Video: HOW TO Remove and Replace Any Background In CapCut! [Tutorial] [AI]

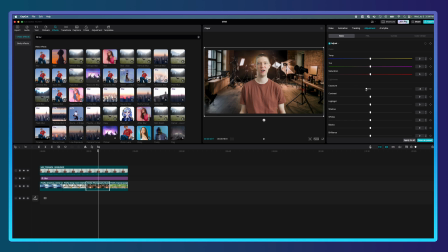The photo studio, this image, I am going to bring down the exposure, and let's go with minus 8.
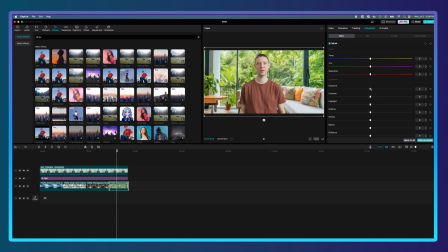And this tropical background looks really great, but let's bring the exposure down a little bit more to minus 8.
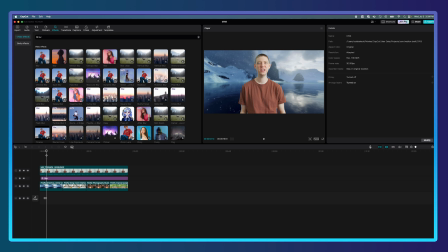One thing you really want to do in order to make your image look more cohesive is I am going to click on the video of me talking. I am going to adjust the color temperature to make it fit a little bit more in the environment of the background. So let's go ahead and split this video up.
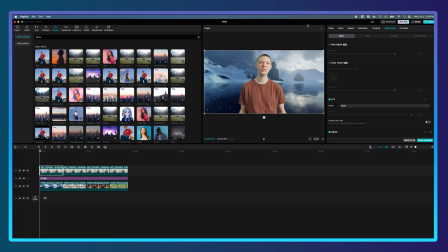And now I will click on the image of me talking and go over to adjustment. And because this is a very blue background, we want to change the color temperature to a little cooler.
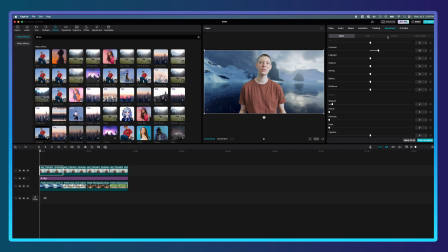Perfect. Now I will go into curves. I will go down to the blue curve. I will introduce more blue into my shadows. So as you can see, this is really helping it blend together with the background very nicely.
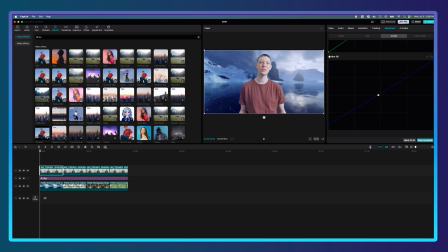And I will set another point here just because I don't want it to affect my midtones and my highlights too much. But you can see if I drag this up, it is going to add a lot of blues into my shadows. And if I do this, it is going to go the opposite way and start introducing some greens. But let's go with right there.
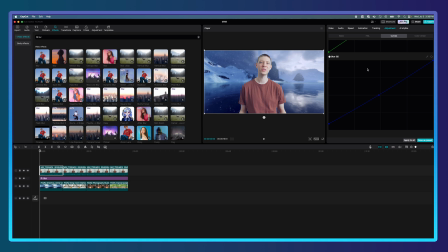That is looking pretty good. So you can see the before and after if I come up here. So really it is a huge difference. And now I think that looks great. It really is starting to become more cohesive. So now if I go to my next clip here, you can see it is a living room setting.
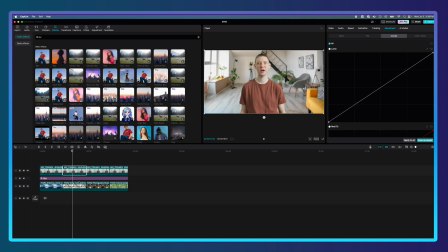And honestly, this looks great right off the bat, but to adjust this a little bit, let's go over to the adjustments and add a simple curve to which is going to affect everything.
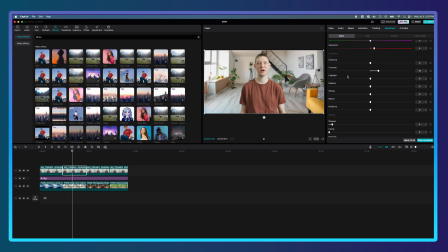And now let's go to basics. And I will brighten this up a little bit because I think my image needs to be a little bit brighter. So if I bring the exposure up a little bit, bring the contrast down a little bit because the background is not as contrasty,
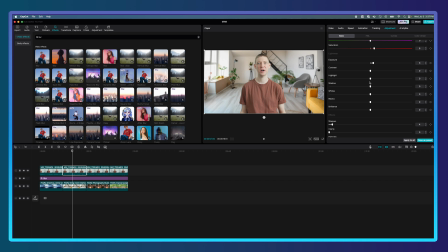I don't think my image needs to be as contrasty. And now maybe we can bring the highlights up a little bit. And then let's just warm this up a little because the image behind me is a little on the warmer side.
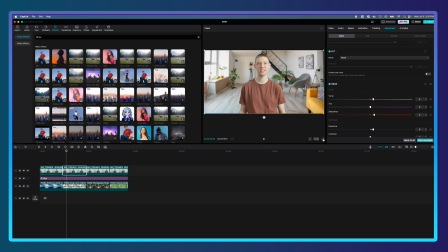Perfect, that is starting to look great. Let's make this full screen so we can see what it looks like.
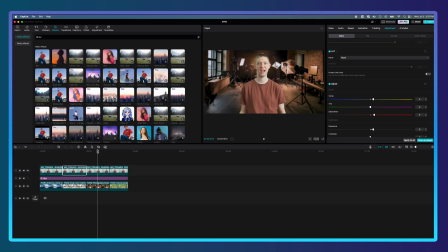Now this image here is very dark and very orange, and you can see that I am very bright. So I am going to click on myself. I am going to bring the saturation down a little bit, and I will bring the exposure down a little bit to match the background just a little bit more.
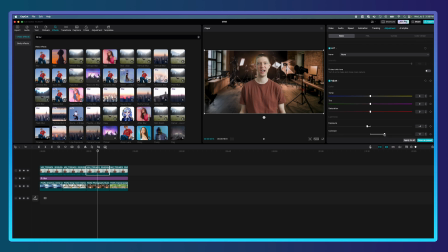And maybe I'll add a little bit more contrast because this is a very contrasty background. And if I click on this, I can bring up the exposure, just the hair, but I really don't want the background to stand out as much as I want myself to stand out on the background.
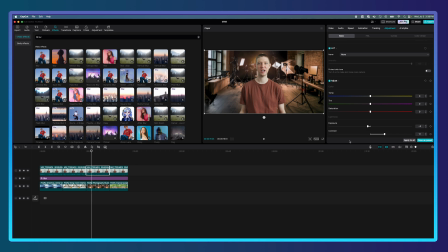I think that is starting to look really good. So let's make that full screen so we can see it.
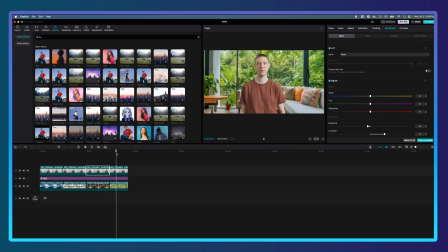Let's exit full screen and do our last image here. This image here, everything is very bright and vibrant. So we are going to add a little bit more saturation to myself. And we are going to warm up the image a hair.
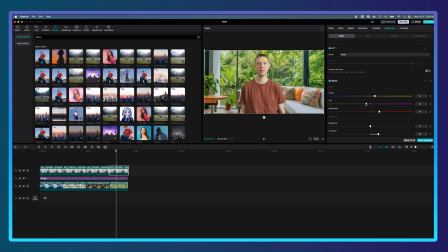We are also going to introduce a little bit more greens to this image because there are so many greens in the background. I think this is starting to look great. Bring the contrast down a little bit. And now you can see it really looks like I'm sitting inside that jungle living room.
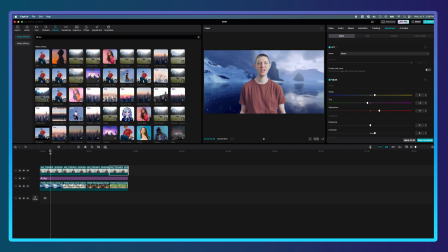Now let me show you the difference between all these. You can see I adjusted my color temperature and my exposure and my contrast in order to create a cohesive image.
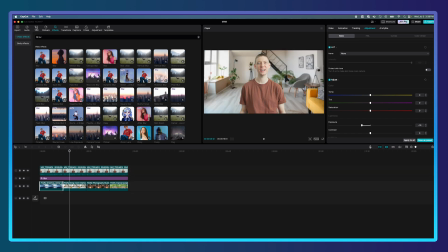Now let's just add a nice little transition in between all the different files.
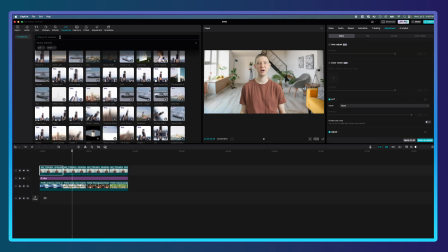So if I go over to transition, I really like the pulling effect. So let's go in and add that, type in pull.
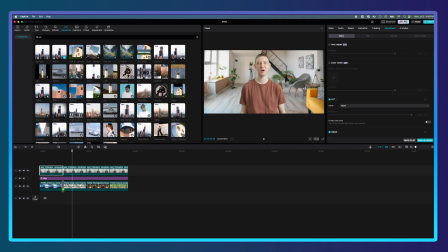And now you can see it just blends the images from one to the other. So let's quickly add these here.